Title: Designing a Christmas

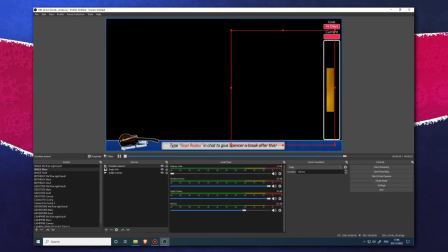8:13 The last thing I wanted to do for the day was donation messages.
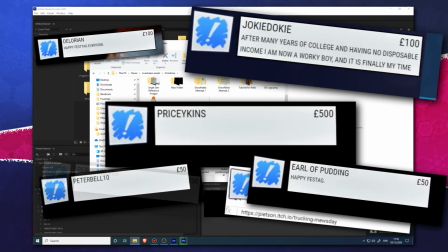8:16 Whenever you donate in the Jingle Jam, you can choose to write a little message which will pop up on the stream in a short period of time.
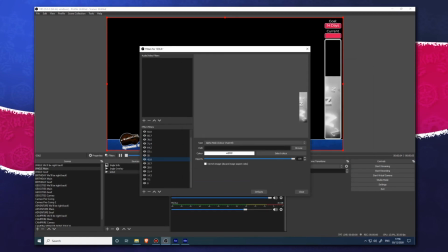8:22 I figured it'd be fun and a little more amusing for my audience if, instead of the general support and positivity that the Yogscast shoutouts usually deliver,
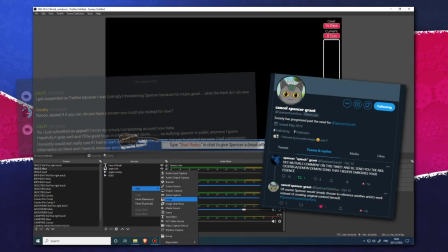8:30 they were a little snarkier, kind of like my audience exclusively donated for the purpose of cyberbullying me.
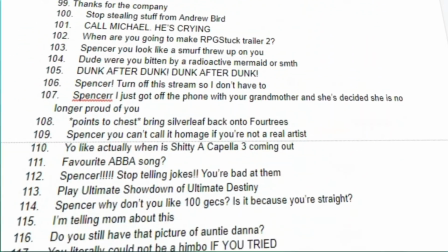8:36 So I took some time to write up a few 100-word messages, and then I set up a template in After Effects and began copy-pasting them in.
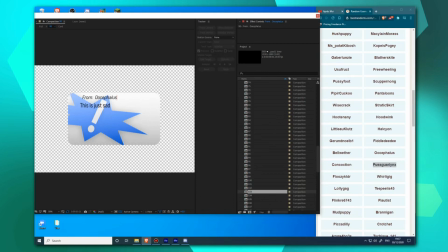8:44 After doing around 155, I set them to render out overnight, posted my advertisement to social media, and called it for the day.
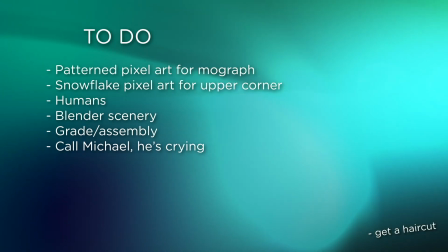8:51 The next day, I had a blissfully short list of things to do since I had gotten so much done on Thursday.
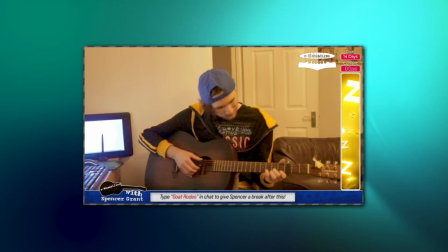8:57 I realized that if I just had the Jingle Jam layout atop a video of me playing guitar, it'd be a little dull,
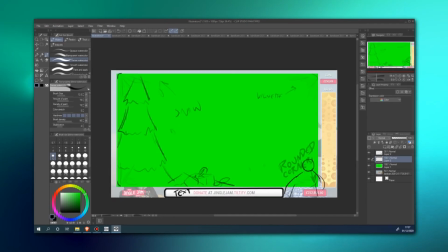9:03 so I decided early on that I wanted people to be sitting atop the stream to act as quote-unquote commentators,
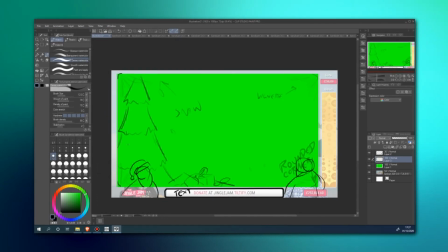9:09 even if they didn't say anything or comment at all. So I reached out to some friends to get videos for it.
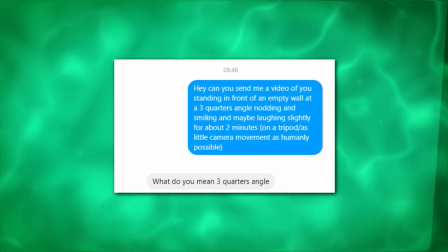9:14 I realized after talking to the first one that I would have difficulty articulating what it was exactly that I needed,
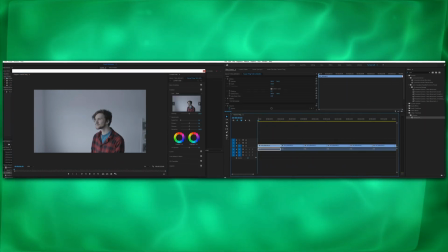9:21 so I filmed an example and made a tutorial explaining the project in further detail, how I do it, and what I would need from them.
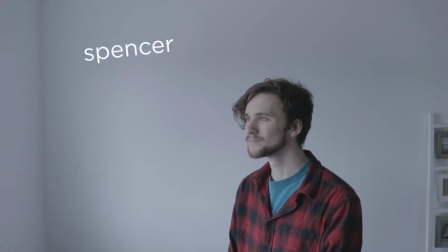9:28 Alright, hi, it's me Spencer from Friendship and I guess school.
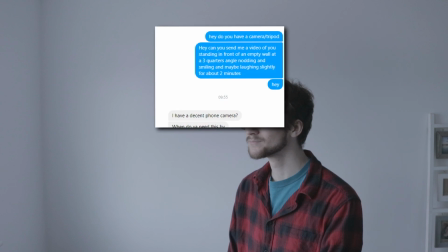9:32 I just wanted to provide a quick tutorial / guidance for the thing that I'm looking for when I ask you guys about, send you the weird messages out of nowhere.
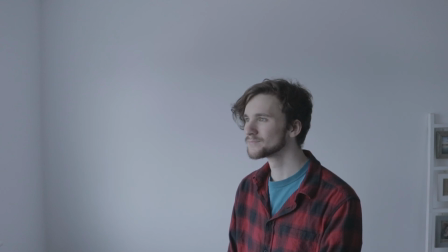9:40 Sorry about that. So basically what I want to accomplish with this next project is go for a more like conventional streaming kind of thing.
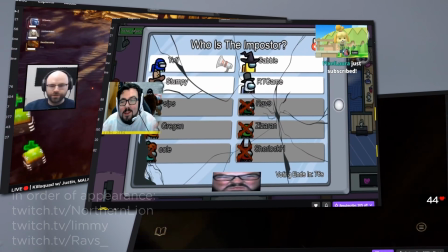9:46 And my idea for that was to have people in front of the live stream that looked like they were like green screened on,
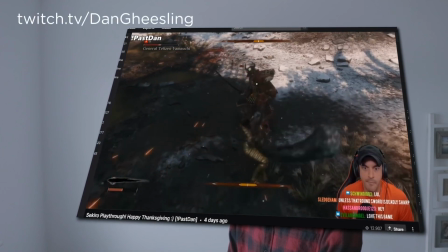9:54 like in those Twitch streams where they're playing video games and so on.
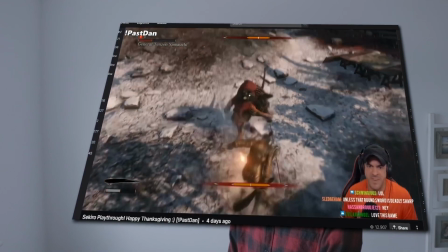9:58 So what I want to do is I want to record a quick video that loops, just like this video that you are currently watching now.
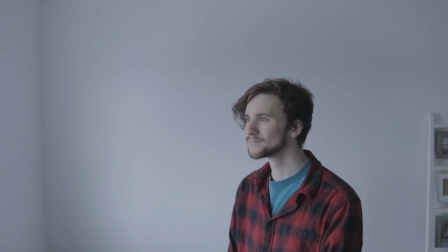10:05 By the time that the thing has gotten to this far, I think the video is looped like 5 or 6 times. If you noticed it, good for you. You have a sharp eye, and if not, then don't worry about it because it was very subtle.
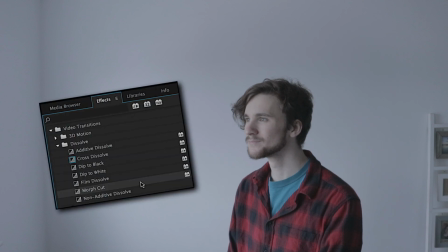10:16 I'm using a technique here called a morph cut, or if you're using Avid like a loser, it's called a fluid morph.
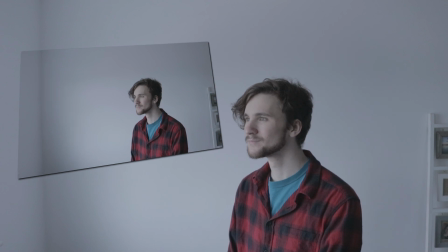10:22 So I have frame 1 and I have frame 2, and the computer figures out what goes in between there,
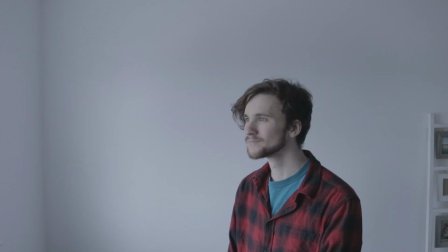10:27 and it tries to make a seamless transition between these two things. I use it a lot for when I do documentaries or when I need to hide something subtle in a film. When you look at this video that you're seeing in front of you right now, there are a lot of things that I would want out of a video that is looping. For example, the colors that I'm wearing have a stark contrast against the wall.
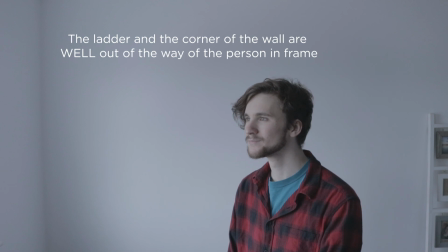10:47 The wall isn't entirely empty, but it's empty enough in the area around me that I can chroma key or rotoscope you out later. There can be movements in between, but there needs to be like enough consistency between one point and another that I can hide a fluid morph in between there and make it look like the video goes.
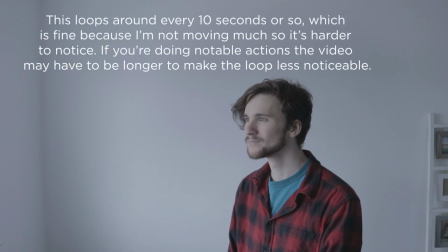11:06 And it would be nice, like I know it's really uncomfortable to be like sitting there staring at a spot on your wall for 2 minutes, but like the longer clip that I can get, the less weird it's gonna look that there's this like looping thing where like a person laughs every 30 seconds or something like that.
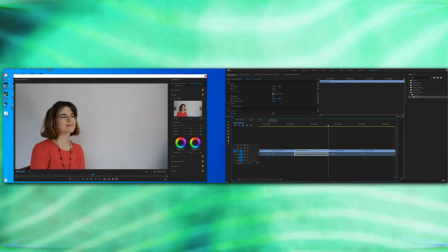11:22 Eventually, I received all of the videos from my friends. I combed through them frame by frame to find a few frames I could seamlessly cut together, and then exported them.
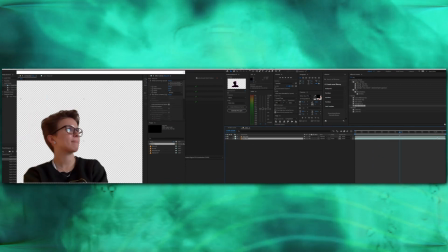11:30 My initial plan was to use the rotobrush tool to mask around them since none of my friends had a green screen.
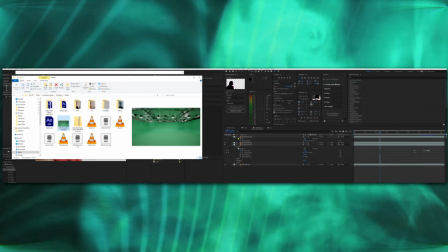11:36 However, the rotobrush tool had other plans that day, so I had to work around it.
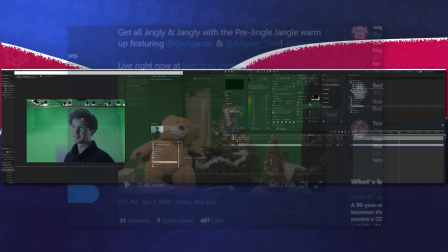11:41 In the real streams, the Yogscast have a green well-lit wall that they can key out,
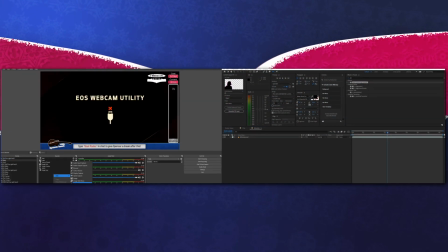11:45 so I pulled a quick and lazy key and dropped a green background layer on the clips to see if I could use it to get a better green screen-esque look.
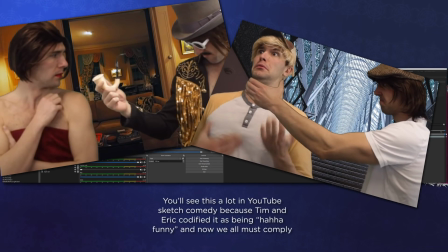11:52 When you use a green screen, you'll pretty often have these areas or certain pieces of the picture that will just look a bit odd,
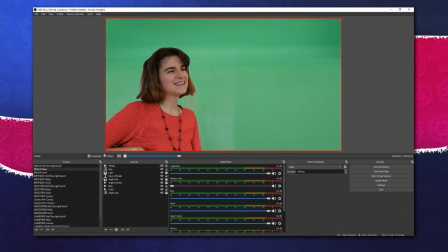11:59 like they'll be semi-transparent or the fringes of the hair will look off. This can be for a litany of reasons.
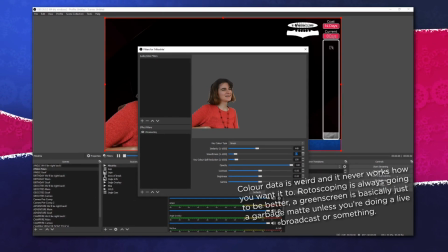12:05 If the green screen isn't that good, if the program can't detect it, if the lighting is off,
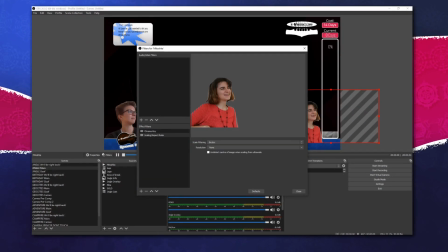12:09 if someone is standing too close to the green screen and they're casting a shadow, if the green light is reflecting off of a slightly shiny surface on their clothing,
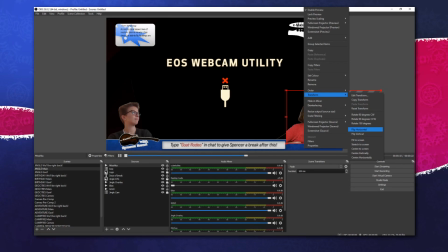12:15 you get the idea.